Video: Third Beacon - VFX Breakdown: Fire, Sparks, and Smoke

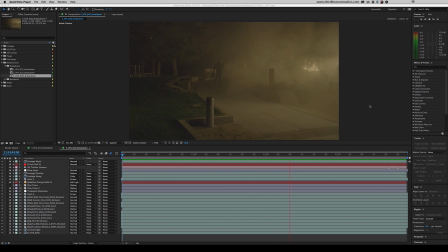(0:00)
If you find that using stock footage doesn't feel very realistic when creating flames and smoke in post, then this VFX breakdown may be of some help. In this video, I'll show you a few of the steps we've taken to create some realistic flames without that disjointed feeling that we can sometimes get when using stock elements.
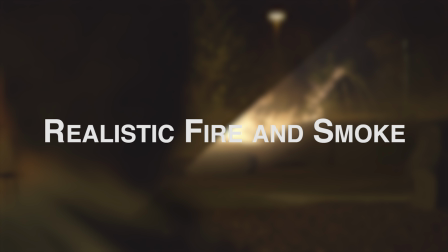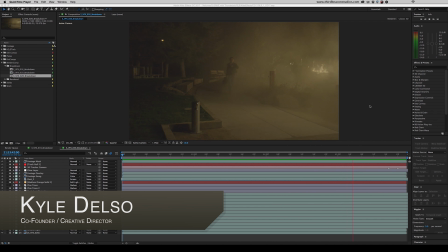(0:30)
Third Beacon was in charge of 16 visual effects shots in Blue Serif Productions' feature film Something Like Summer.
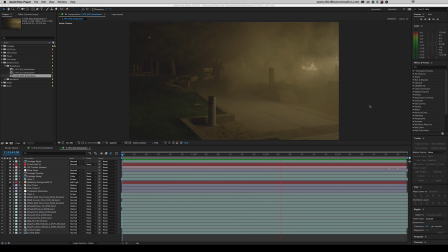(0:37)
3 of these shots involved flames and the bits that go with it. We've selected 2 of these shots to break down and talk about. If you've seen our last breakdown covering day for night, you'll know that I go layer by layer here in After Effects,
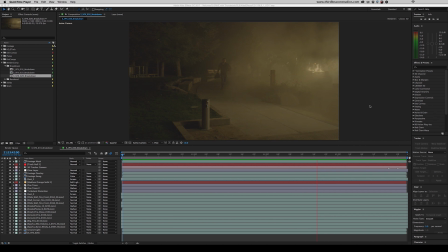(0:50)
and I'll talk a little bit about each layer, explaining our thought process behind it. As mentioned before, our methods for folder structure and organization will be covered in another video. So this is the end result for VFX Shot 20. And I'll go ahead and show you VFX Shot 19 here.
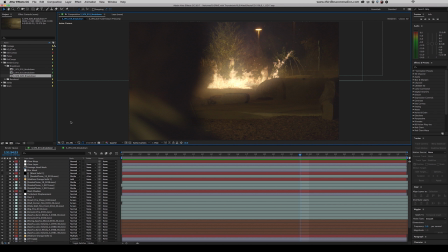(1:06)
This is Visual Effects Shot 19. It is worth noting that both of these shots are completely ungraded.
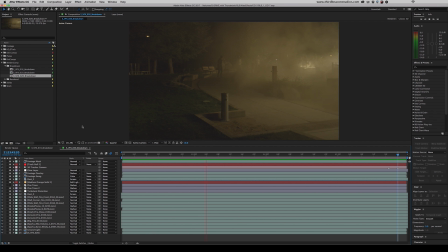(1:12)
A large portion of what you see is composed of assets created by our talented friends at ActionVFX.
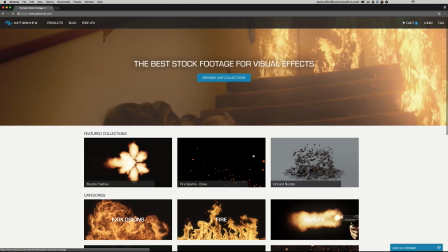(1:18)
We've purchased and used their assets many times in the past.
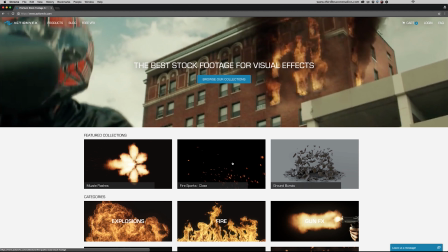(1:21)
However, it is worth noting that they were nice enough to send us their new Fire Sparks pack to help pull these shots to the next level free of charge.
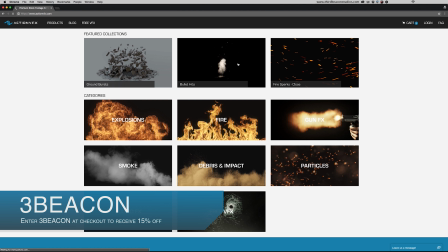(1:28)
They have available multiple sets of different resolutions, keyed and unkeyed footage,
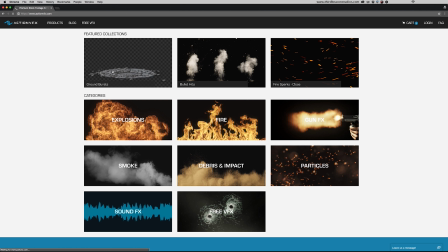(1:33)
and for their 3D elements, they actually have multiple render passes so you can composite these exactly as you see fit.
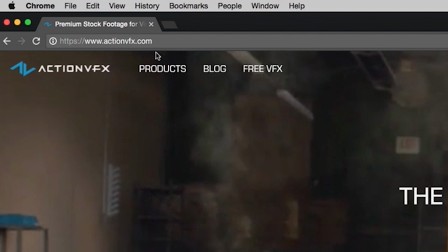(1:39)
They're a stellar team with some amazing tools, and we will continue to support them and believe that you should check them out.
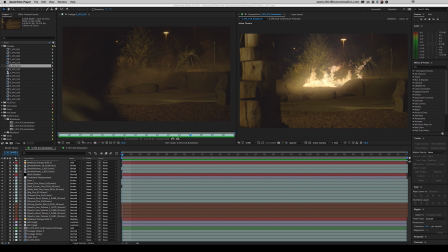(1:45)
Let's start by taking a look at shot VFX 19. Obviously, this is the raw footage. I believe this was shot on a Red Epic, and we have some DPX sequences to work on.
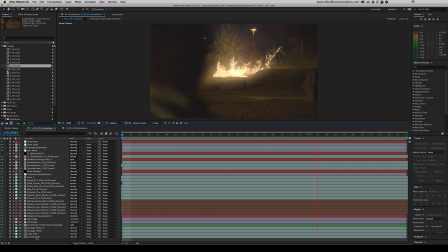(1:54)
And that goes for both of the shots we'll be looking at. As you can see, aside from the raw footage, we have 32 other layers making this composite. Let's go ahead and take a look at this first one. This is called Glow Wrap, and this is just the simple built-in After Effects Glow plugin.
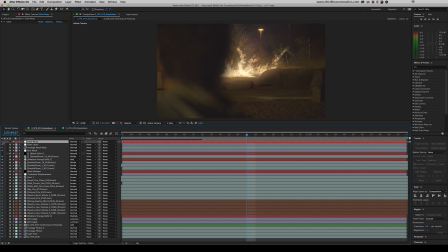(2:10)
And what this does is just add a little bit more brightness and, for lack of a better word, glow to the flames. This will be more evident after color grading, but the light wraps around his head here better than if we just left it like this.
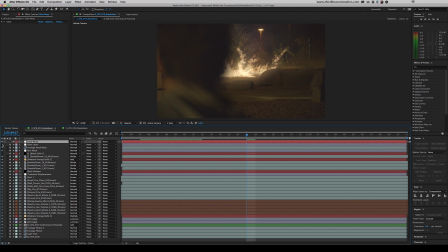(2:28)
So we have 2 glow layers going. There's that one, and then just glow layer, and as you can see, that one does most of the damage here. So if we turn both of those off, you can see how flat the shot looks. Not completely unrealistic, but definitely not what we'd expect.
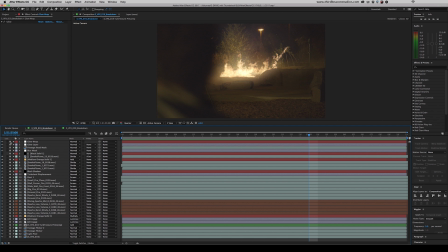(2:44)
Now, these 2 layers go above this layer, which is footage head mask.
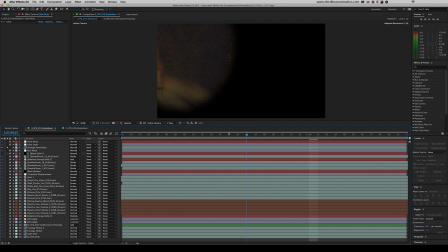(2:49)
I'm going to solo this. As you can see, this is just a really rough mask, outlining his head, feathered quite a bit. And the reason this doesn't need to be perfect is because we're just using it to cut out a bulk of the effects.
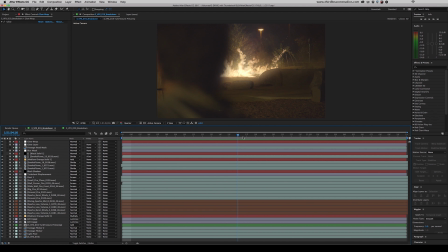(3:02)
And then glow wrap is what wraps around that. And we feather this mask quite a lot to simulate the depth of field, because he's very much out of focus, and this kind of just eats away at the fire just a little bit on the edge here.
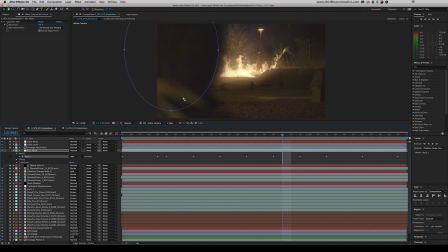(3:17)
So this layer is, again, a very large feathered mask, and this is underneath the footage head mask, and this just has a Gaussian blur on it, a fairly strong one, and it's not noticeable,
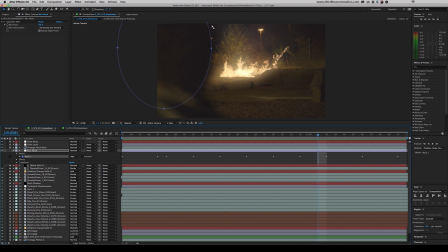(3:30)
but what's going on is it is blurring everything around here, and that also just helps sell the depth of field effect that's going on.
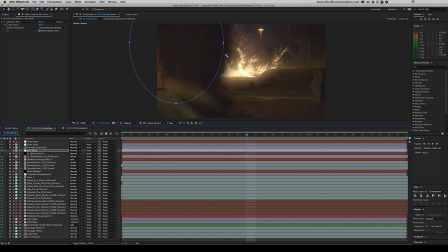(3:39)
So when it does pass in front of the fire, not only does this get covered up a little bit by the footage head mask, but this gets blurred out just a little bit, just a little foggier to really simulate that light kind of wrapping around his head. Now layers 5 and 6 work together. 5 is a track matte for 6, which is a plume of smoke.
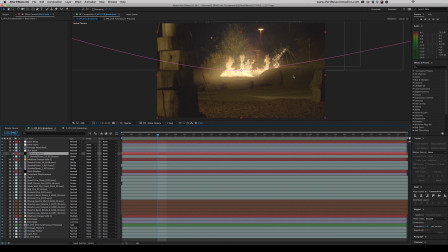(3:58)
And this track matte is just very large, heavily feathered, and this just allows the smoke to come into frame only when it's about here.